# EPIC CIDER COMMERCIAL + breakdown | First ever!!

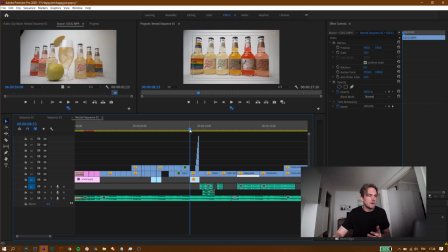So what I wanted to do here was, you can see I got these layers on here, but it's the same clip but goes with the beat, a little bit inner, a little bit inner, a little bit inner, and then it comes out again. And that's where you get that
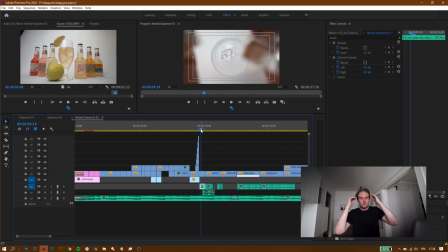effect, you know. Then I wanted to use a, well, I don't own a probe lens. If you don't know what a probe lens is, it's the long lens that is about that thick, 24mm
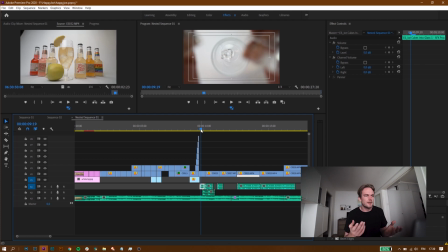lower, I think the brand is. But here I just had my 70-28 on. Oh yeah, and everything is filmed on the 17-28mm. So here I just put it pretty wide and try to frame it so when I drop the ice cubes side by side,
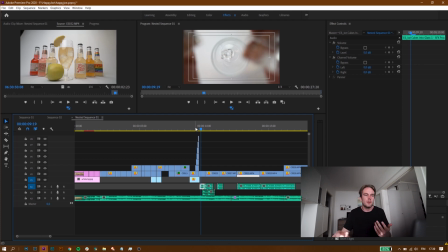it kind of looks like the probe lens, but still not. And yeah, and here I put these sound effects here because it gives the visualization so much more when you actually,
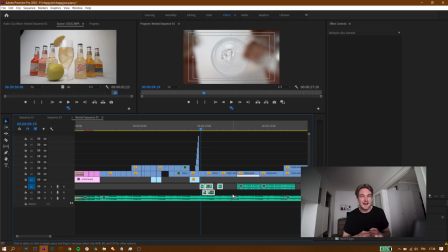yes, you can see it's ice cubes falling into glass, and you hear the sound in your head. Even if you're not thinking about it, you can hear the sound of ice falling into the glass. But when you add that effect in, or that sound effect, it gives it so much more.
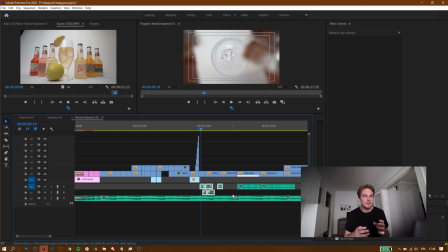So that's when you get the ding ding ding ding ding ding ding. It doesn't sound like that. I actually wanted to just do a fast little jump cut here, because after those first 2 fell down,
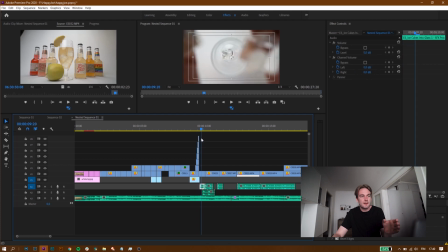I somehow just took a little break before I put the next ones in. It wasn't on purpose. Then I made a jump cut, and actually in the song you can hear it. It goes straight to the beat, and that was like all mistake.
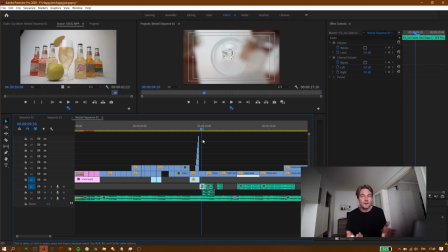I didn't mean to do that, but I noticed it later on that it was actually like that. And then after the ice cubes falling, what do you think when the ice cubes stop falling? Well, the bottle is opening. So that's when you hear that sound.
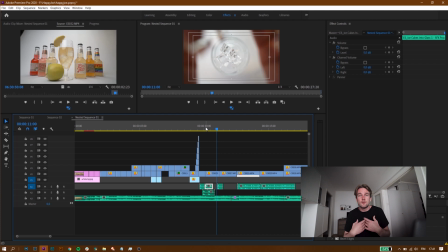It makes the sound when you open a bottle. So it gives you a picture in your head, even if you can't see it. I didn't film it, but you visualize it in your head when you hear that pop sound, that something opened. And that's exactly what I wanted to do, just because I didn't film anything.
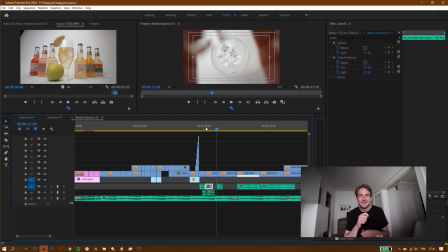I didn't even have an opener, so I had to open it like pretty much DIY stuff. Then I went on to pouring the cider. Of course, because you first put in the ice in the glass, then you open the bottle, then you pour the bottle, and then you drink it.
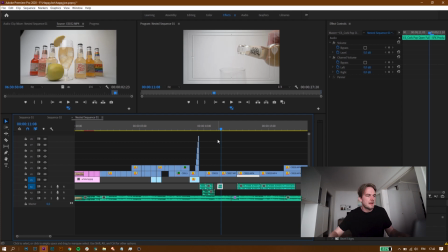Obviously, that's how we work. So here's the slow motion. This is the only thing, everything else is filmed in 25 frames per second, except these clips are filmed in 100 frames. And that was pretty challenging with the color grading, because if you know something about filmmaking, when you film in 100 frames per second, your shutter speed should be 1/200. Then again, if you film in 25 frames per second, it should be 1/50. So there comes a difference in the darkness and in the exposure. So it was pretty hard to get them to match the other clips, but I think I managed to do a pretty good job. And that's really important for me, because color grading has always been my not least favorite thing to do, but the thing I suck at the most. So, and I'm colorblind. Yeah.
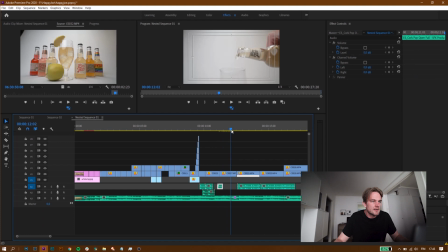And there you can see it starts pouring down. And now when it's pouring down, the next thing you're gonna see is when it hits the bottom of the glass. And this is actually speed ramped. As you can see, I'm gonna zoom that up a bit.